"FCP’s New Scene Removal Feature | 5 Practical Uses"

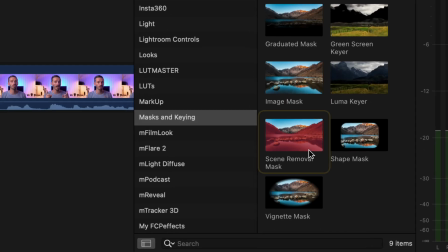0:00 I've been playing around with Final Cut Pro's new scene removal feature, you know, the one that allows you to remove the background without a green screen, and I've got 5 practical uses for you. If done correctly, it's a handy tool to have in your arsenal of effects, and you can use it in some really creative ways. Not only that, but I've also discovered 2 techniques you can implement in your workflow to get the best results.
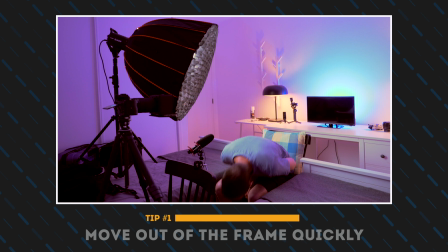0:22 So let's start there. When you're shooting, you'll want to drop out of the frame as quickly as you can.
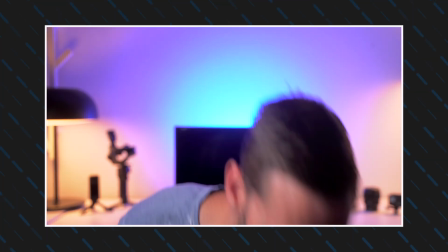0:27 This is not applicable if you use manual focus, but with autofocus, your focus point changes if you walk out of the frame too slowly,
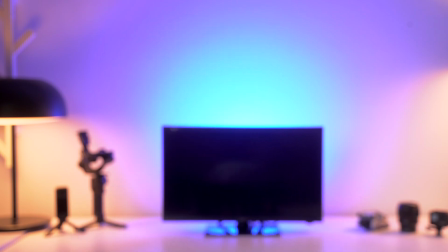0:35 and this effectively changes the background that Final Cut Pro will use to remove the scene behind you.
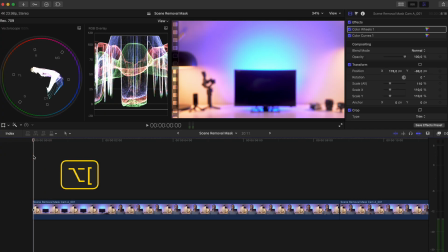0:40 In Final Cut Pro, you'll have to cut the clip as soon as you leave the frame, and then hit Shift H to create a hold frame.
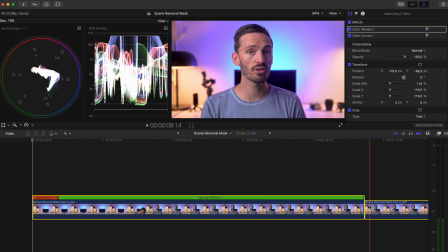0:47 Select the clip where you want to remove the background and the hold frame, and then hit Alt G to create a compound clip.
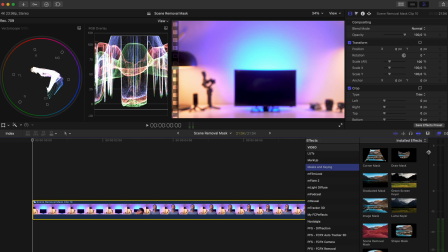0:54 Then apply the scene removal mask to the compound clip.
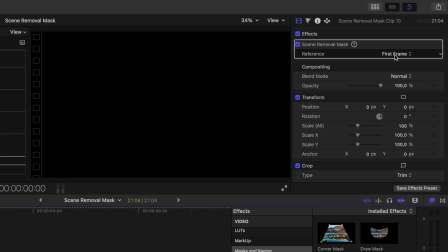0:57 Depending on where you have the hold frame inside your compound clip, you can either select the first frame or the last frame in the drop-down menu.
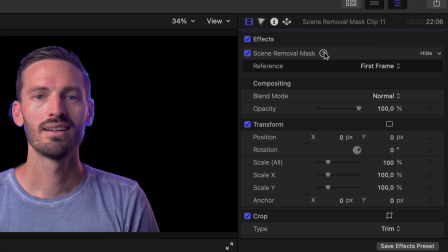1:04 And that is the process you can follow on top of Final Cut Pro's recommended tips to get the best results. Now, let's have a look at the 5 practical examples.
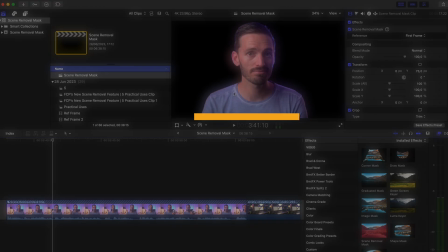1:14 Assuming that you have already removed the background, you can replace the background with something else.
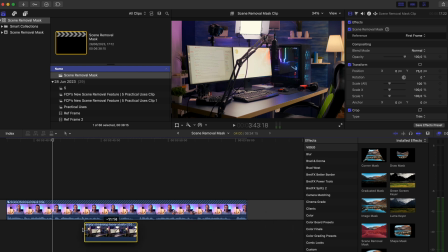1:19 I have this still image of a different home studio, and I'll just drag that below the clip of me and extend it to match the duration.
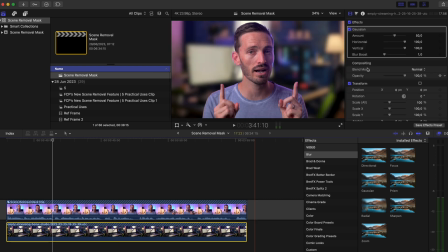1:27 Next, I'll add a Gaussian blur effect to create some depth, and I'll set the blur amount to around 25%.
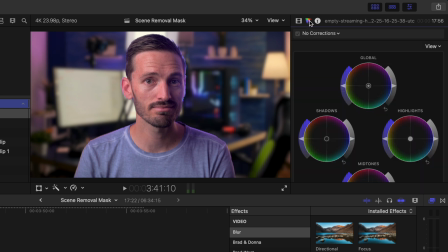1:34 Next, I want to match the colors a bit to make it feel more cohesive, so I can add a color wheels adjustment, and because of my blue and orange light setup, I am more blue and purple than the background, so I'll adjust my white balance to get more blue tones, and I can tweak the tint to get a bit more purple in the scene.
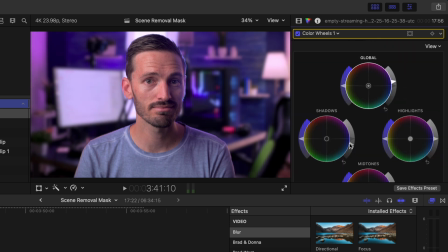1:51 I'll also brighten it up a bit and crush the shadows and boost the highlights to maintain good contrast. I'll probably also add some blue into the highlights, and now the background replacement looks a bit more natural.
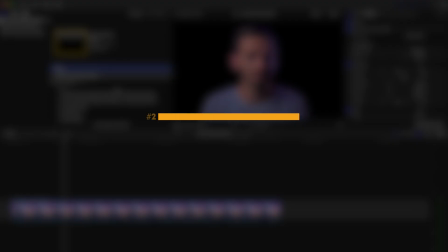2:03 You can easily put text behind your subject.
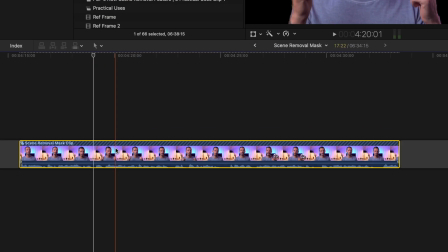2:06 I have the clip of me with the background removed, and I'll duplicate the clip by Alt or Option clicking and dragging to create a copy.
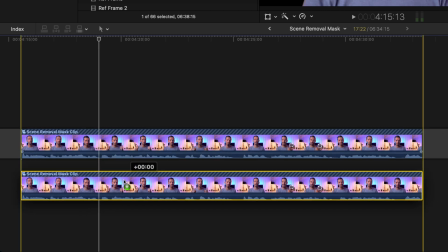2:13 You can put this above or below the clip. It doesn't really matter. It depends on how you like to work.
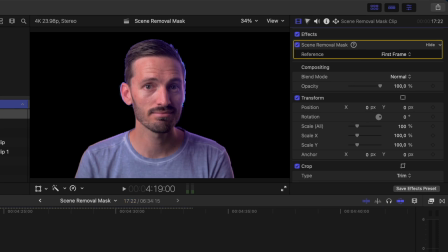2:19 On the bottom one, I'll remove the scene removal mask effect.
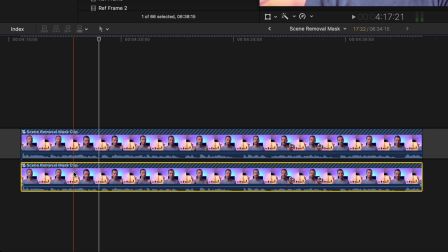2:22 I don't want my audio to be doubled, so I'll select one of the clips and hit Ctrl Shift S to separate the audio and delete it.
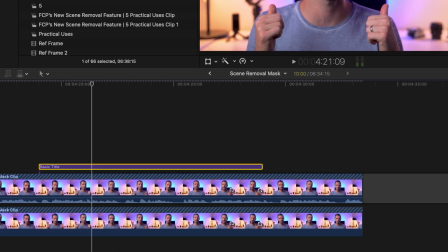2:29 I'll hit Ctrl T to add a basic title. Let's type 5 practical uses and change the font and the size.
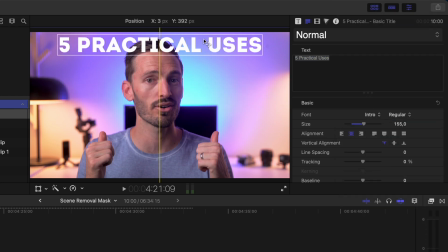2:37 I'll position it the way I like it and then move it between the 2 layers.
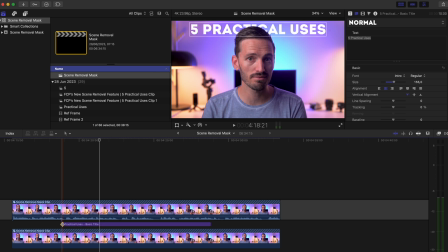2:41 You can have it appear by leaving it like this, or you can select the beginning and hit Command T to add a crossfade transition so that the title fades on.
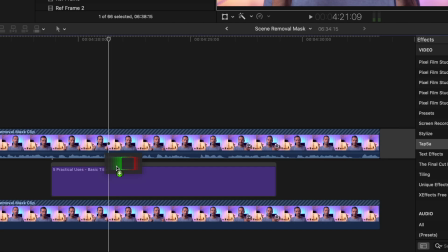2:49 Or you can even add some animation by using this free effect from Tap 5A that lets you create quick and easy animations.
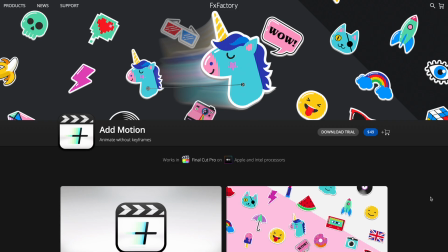2:57 I usually use a paid plugin called AdMotion to do my animations in Final Cut Pro,
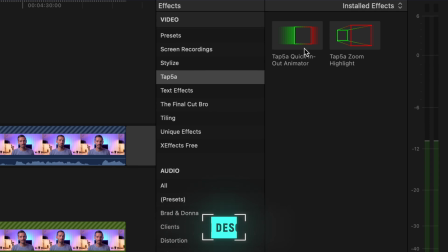3:02 like I did in the intro to this video, but this free one from Tap 5A is pretty great as well.
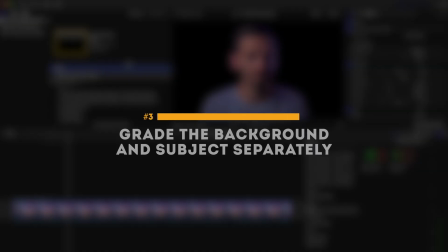3:07 I'll leave links to both of them down below. You can make the subject of your shot pop from the background by grading the background and the subject separately.
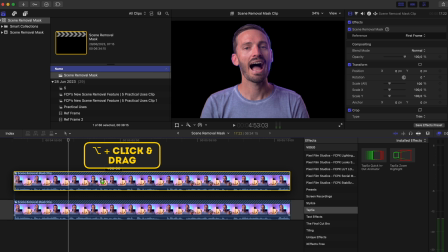3:16 I have the isolated clip of me again. I'll Alt or Option click to make a copy and remove the scene removal mask on the bottom one like before.
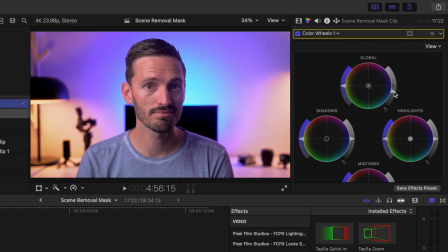3:24 Then on the bottom layer, I'll add a color wheels adjustment. I can darken the background by dropping the global brightness, and maybe I'll saturate it a bit too.
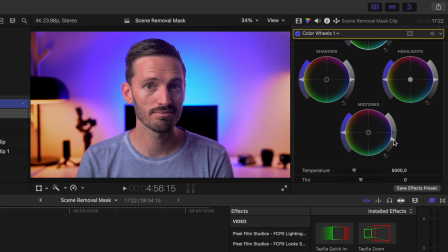3:33 I can drop the midtones to darken it even further, but I'll bring the highlights up so that the lights aren't too dull.
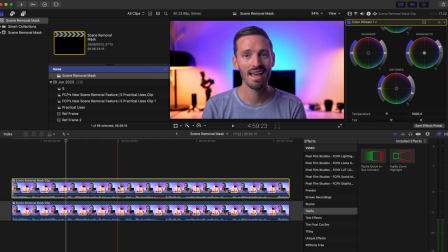3:39 Now I have a nice punchy background that I'm nicely separated from. Of course, you can also add a color wheels effect to the top clip to grade your subject separately.
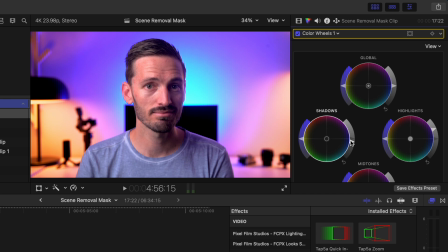3:47 And in this case, I can boost the highlights and crush the shadows. Here is a quick before and after comparison.
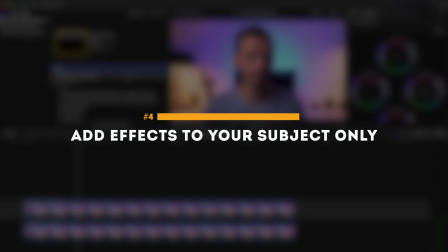3:54 Another fun way to use the scene removal mask is to add effects to your subject only.
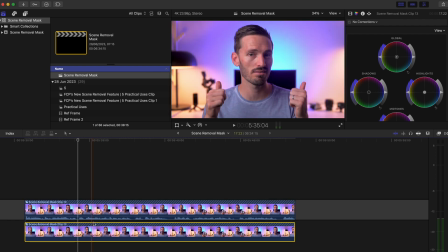3:59 I have the isolated clip of me and the background underneath. I'm going to duplicate the isolated layer and place it between the 2 clips.